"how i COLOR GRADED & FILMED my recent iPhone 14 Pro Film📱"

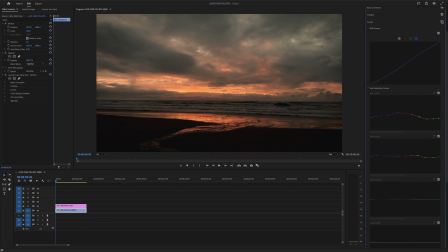[4:09]
Now let's go and toggle on and off the curves here, and you can see how much a difference those curves make. Now keep in mind, after I added the Big Sur picnic preset, most of these adjustments had already been made. So I do go in and add additional tweaks, but probably 80% of the work has already been done just by adding the preset.
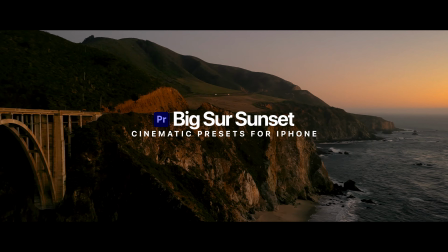[4:28]
The Big Sur preset pack comes with 5 different Lumetri presets, all of which can be adjusted in the Lumetri Color tab. And it's a lot lot different than just a LUT where you can apply it once and then maybe adjust the intensity of it, but this gives you way more control after you add the preset when I'm really trying to fine tune any given footage that I'm trying to color grade. Now the only other thing that I've done here to this clip is added a little bit of vignette. Just kind of darkens up the corners, which actually gives you a little bit more cinematic feel.
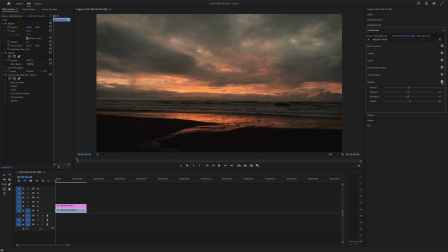[4:55]
If we click this on and off here, you can see exactly what that's doing. So that's the final color grade on this clip, but one extra step that I did here was actually add an adjustment layer to the sky.
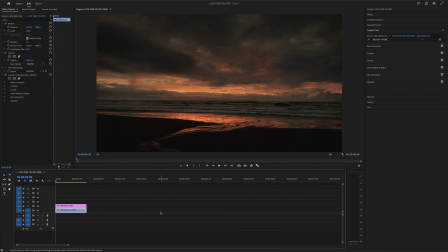[5:06]
If we toggle it on here, it just brings out a lot more mood within the sky.
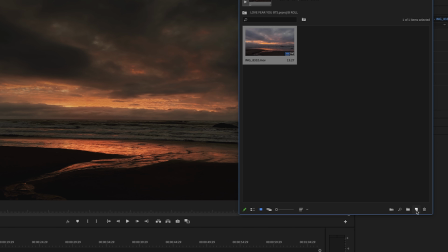[5:10]
Now to add this adjustment layer, pull up your project window, go to this little folded piece of paper, go to adjustment layer,
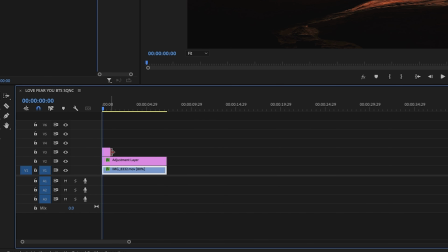[5:16]
hit OK, and then you just simply drag that over the clip in which you want that adjustment layer to be applied. I'm going to go and delete that one because obviously I already have the adjustment layer. Now the nice thing about this is with this adjustment layer on, you have the same types of controls under Lumetri Color.
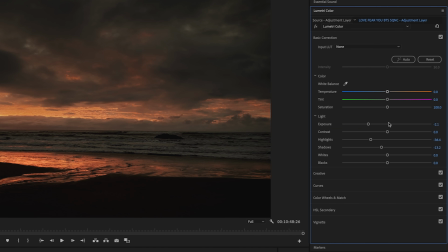[5:32]
So with this adjustment layer, as you can see, I've really brought down the exposure here. I've brought down the highlights, the shadows. What you might be wondering is, well, Bryan, that's just being applied to the sky.
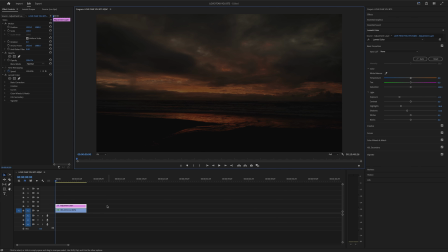[5:43]
How did you do that? Well, it's a simple mask here. So this is the clip without the mask, and obviously that's way too dark. So all I'm going to do is actually zoom this out, and then I'm just going to go over to opacity, click this free draw Bezier.
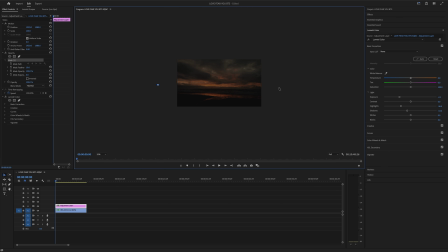[5:55]
I mean, just call it a freaking pen tool. I'm going to make a point here, point here, point here, point here, and then close it.
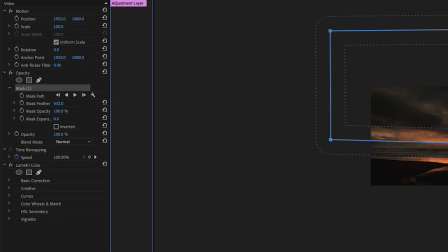[6:02]
And then we're going to want to feather this because if it's one hard line, the viewer will definitely notice that.
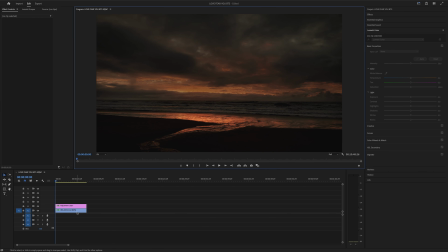[6:06]
Now let's go ahead and zoom this back in here. There you go. Now, one thing you want to keep in mind with these masks, if I was holding the phone like this, getting this sunset, but then I was panning down to, let's say, my feet, all of a sudden, by the time I get to my feet, it's going to be sand in my feet. So that mask is going to look really bad.
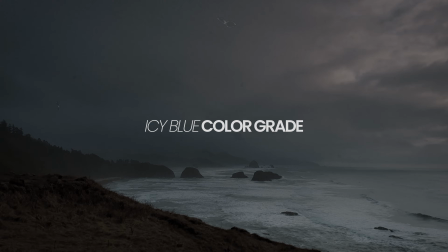[6:22]
So that's where you'd actually want to go in and make key points to actually automate that mask out so it just doesn't look, you know, freaking stupid. Does that make sense? But these adjustment layers are probably one of the main things I do to really make the footage feel even more cinematic because I'm emulating what appears to be more dynamic range.
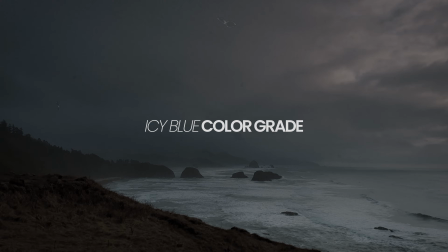[6:40]
All right, let's move on to the next clip here. So just north of Cannon Beach is Ecola State Park, and you get this really cool viewpoint here.
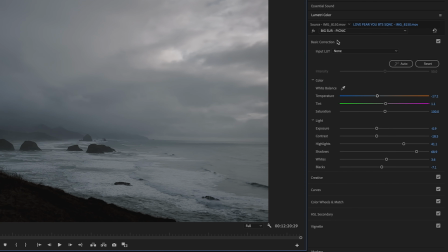[6:48]
So let's jump over to basic correction, and I did use the picnic preset from my Big Sur preset pack. If you take a look here at the basic settings, I've taken the temperature and cooled it down. I've also darkened the exposure. I've actually reduced some of the contrast here, as well as bumped some highlights, bumped some shadows.
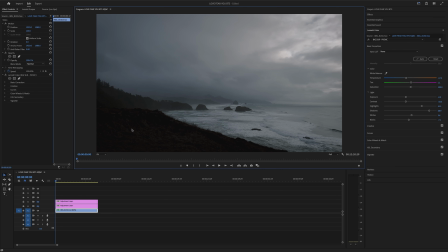[7:04]
And what I'm trying to do is preserve a lot of the detail that you're getting in these shadows.
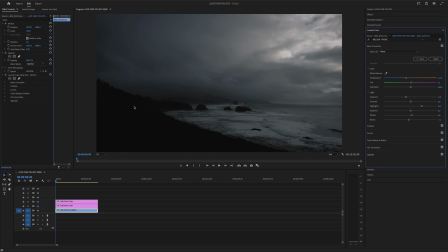[7:09]
If I didn't bump these shadows and I didn't reduce the contrast, look at all of that I'm losing there in this foreground.
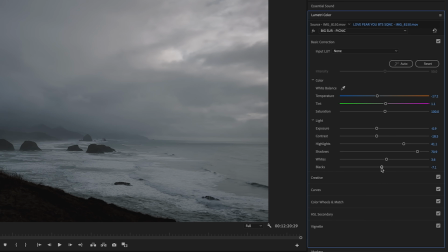[7:15]
Bumping the whites a little bit, dropping the blacks a little bit. And that's one thing I actually like to do. If I'm really bumping the shadows a lot, I'll bring the blacks down just to compensate for that so I don't get too faded of a look,
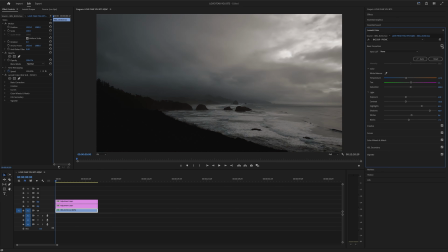[7:26]
because I still do want some aspect of contrast. If I just toggle these adjustments on and off, that's a huge difference right there.
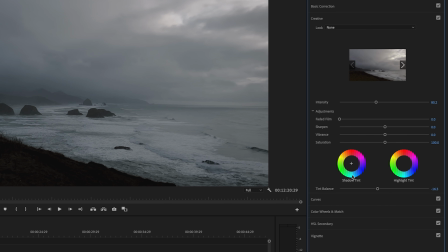[7:34]
Now let's head over to the creative tab, and I've literally done nothing here. And now looking at the curves, it looks very similar to my last clip.
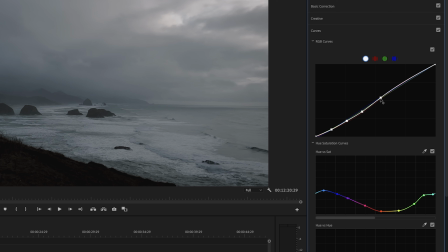[7:41]
I'm barely just bumping up the brighter parts of the image, deepening some of these mids and shadows here. Red tone curve, green tone curve, blue tone curve, all look generally the same as the last clip.
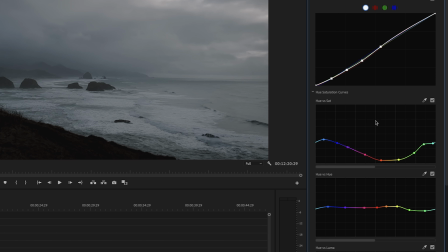[7:52]
So I really do keep a lot of these curve adjustments pretty minimal. Now taking a look at hue versus saturation, I've really reduced a ton of the warmth. These oranges and yellows, even greens. There's a big dip here, which is giving this image that coolness.
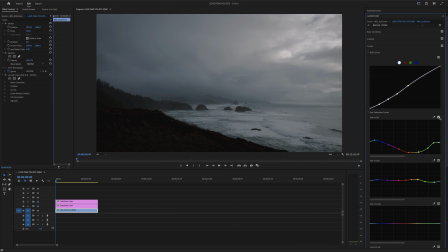[8:05]
If I turn this on and off, you can see exactly what just that one curve is doing there.
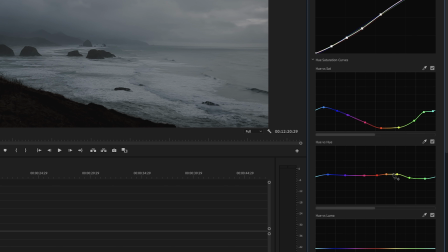[8:10]
From there, I'm just making the yellows a little bit more orange, those blues a little bit more aqua.
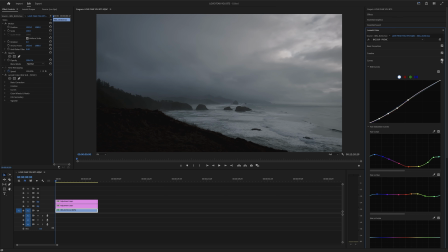[8:15]
So let's toggle that one on and off, and you can see quite a big difference there. And one of the main things I was trying to focus on here is just that bluish metallic tone and color of this image.
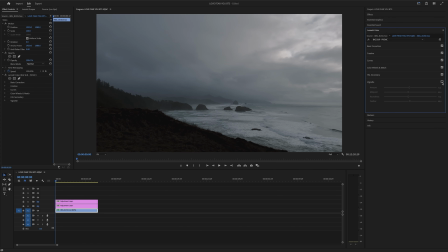[8:25]
Also, like the last clip, it did have some vignette on it. Now let's take a quick look at the adjustment layers that I've added here. So if we toggle this first one on,
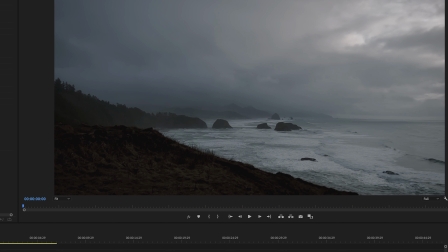[8:33]
you can see what I'm doing with this one is lifting those shadows a little bit more in the foreground. I've simply bumped the exposure and bumped the shadows a little bit. So these adjustment layers come in really handy when you're just trying to brighten up or just one part of the clip that you're working with.
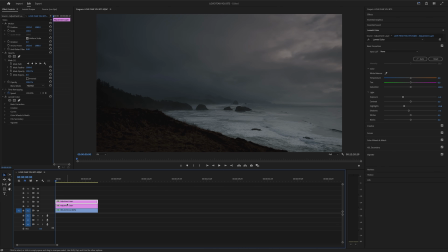[8:48]
Now let's toggle on this top mask here, and this is to just darken those clouds in the sky a little bit. I love it. Let's take a look at this clip here, and it's got some nice Oregon Moody greens.
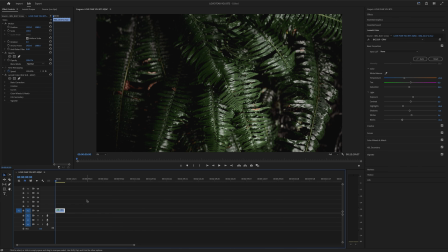[9:01]
I started with the gray preset from my Big Sur preset pack. The temperature was cooled down quite a bit.
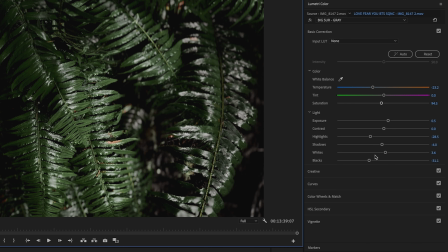[9:07]
I bumped the exposure up, dropped these highlights down, barely did much with the shadows, and then actually deepened the blacks just so it didn't look too faded.
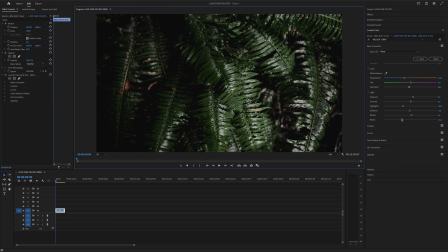[9:15]
This is where I'll really use this slider to make sure that the fade and the black depthness feel cohesive. If I double click this, that's what my blacks look like without it, and that's just not nearly deep enough enough for me in context of all of the other clips.
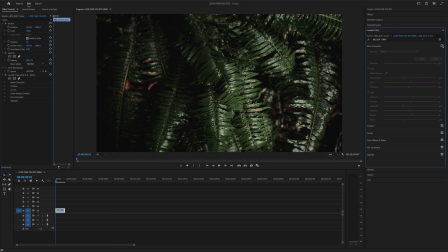[9:29]
If we check these basic settings on and off, you can see what it's doing there. That temperature is really helping to keep things nice and cool.
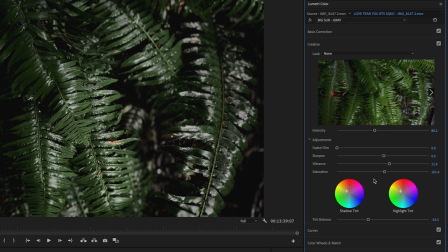[9:36]
I like that a lot. On the creative tab here, I've just bumped a little bit of vibrance, a little bit of saturation, as well as some shadow and highlight tint.
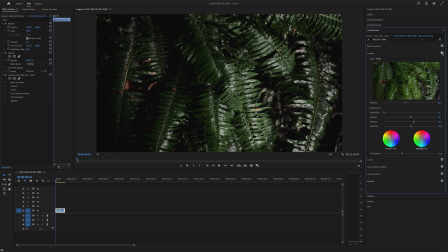[9:43]
Just wanted to bring a little bit of warmth back here. And if we turn that on and off, it's very, very subtle what it's doing there.
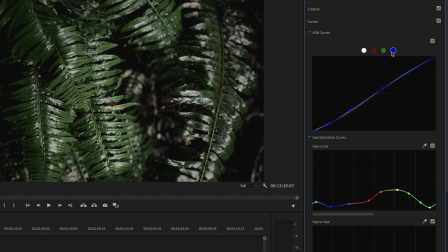[9:49]
If we take a look at the curves here, that tone curve is looking very similar to my previous clips here. And I found that when I'm editing iPhone footage, I don't have to do a ton of major manipulation to these curves here. Now, on the contrary, I do mess with quite a bit of hue versus saturation.
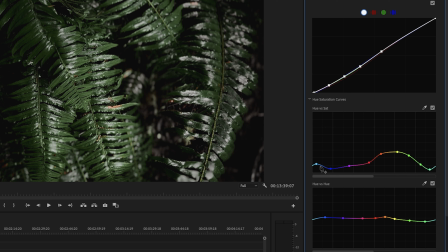[10:05]
I've really desaturated the blues here, as well as a lot of these greens. This kind of desaturation here, while retaining just enough greens and yellows,
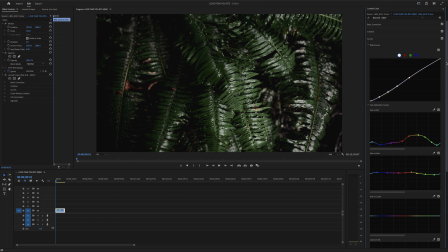[10:15]
is really where I get a lot of that moody green magic to come through. If we turn these curves on and off, you're going to see a massive difference there. There's just a few hue versus hue adjustments here, and there is a little bit of vignette on it. That's literally all I did with that clip, and I've got the moody greens. One of the things I experimented with in this film is actually color grading some of the footage in black and white and giving it more of a vintage aesthetic.
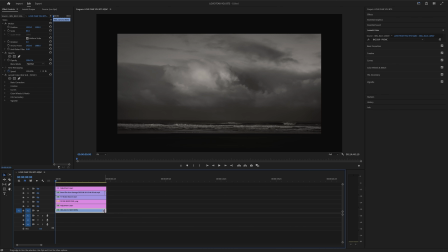[10:40]
But if we take a look at this clip here, I did go through my same color grading process. I added the Big Sur Picnic preset and even made some basic color adjustments here.
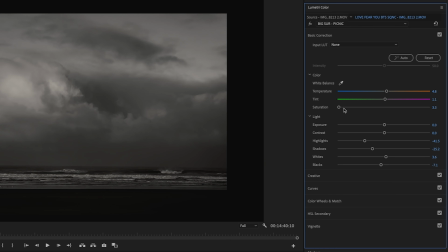[10:49]
Now, to make this clip black and white, I simply went up to basic corrections and just took the saturation all the way down.
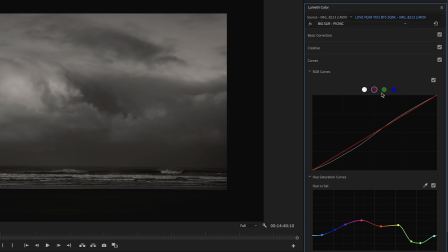[10:55]
But I did actually reset the red, green, and blue tone curve.
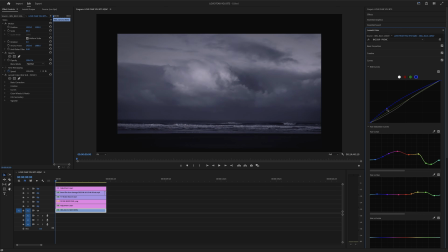[10:59]
So if I move this blue tone curve up like this, you can see the coolness that it's giving to the image that, in my opinion, takes away from the black and white look of it. Then I actually also zoomed this clip out a little bit and cropped it so it was just fitting in the frame a little bit smaller.
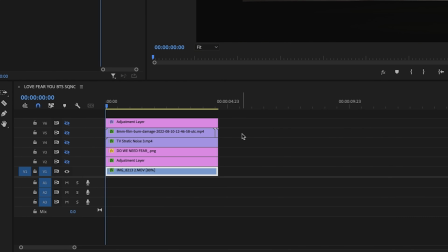[11:14]
Just like the look of it. Let's take a quick look at some of the additional layers that I added here to give it that vintagey aesthetic.
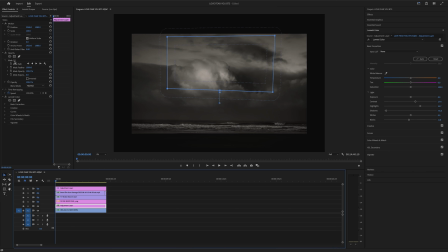[11:20]
We add this first adjustment layer here. That's actually an adjustment layer specifically on the clip itself, and I'm just deepening some of these clouds. And then we can turn this on, and that's just simply a title layer. And then we also have this TV static noise. Now you're going to see it on the tops and bottoms here, but that's why I have this other adjustment layer.
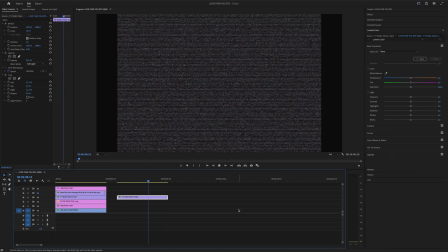[11:39]
I went ahead and cropped that in. So this TV static noise, if we just look at it by itself here, this is what it looks like.
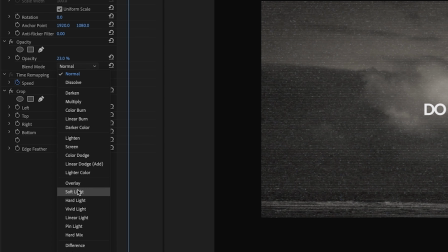[11:45]
Now, if I drag this static over a clip like this and set the blend mode to soft light and then take the opacity down to like 20-ish%,
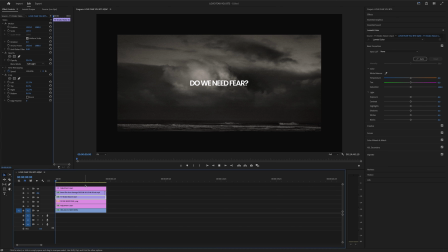[11:54]
it's going to give you this look like you're watching this on a little TV screen.
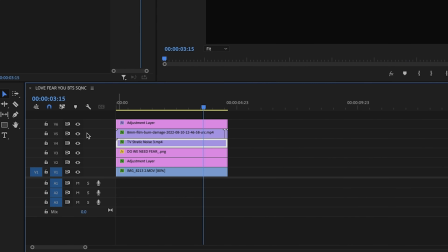[11:59]
I like the way it looks. Additionally, we've got this film burn damage. This is what this looks like.
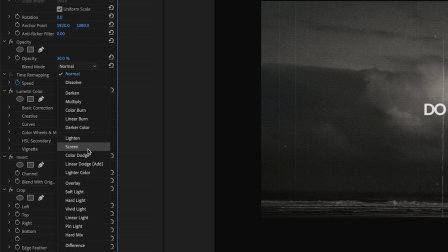[12:04]
Now, with that film burn over the clip, if I set the blend mode to screen, really reduce the opacity a little bit, you're going to get something that looks like this. Now, both the film burn as well as the TV static I actually got from Envato Elements. It's something I pay a monthly subscription to, but it's a great place for me to find resources like this and just drag it over and get a really cool look from it.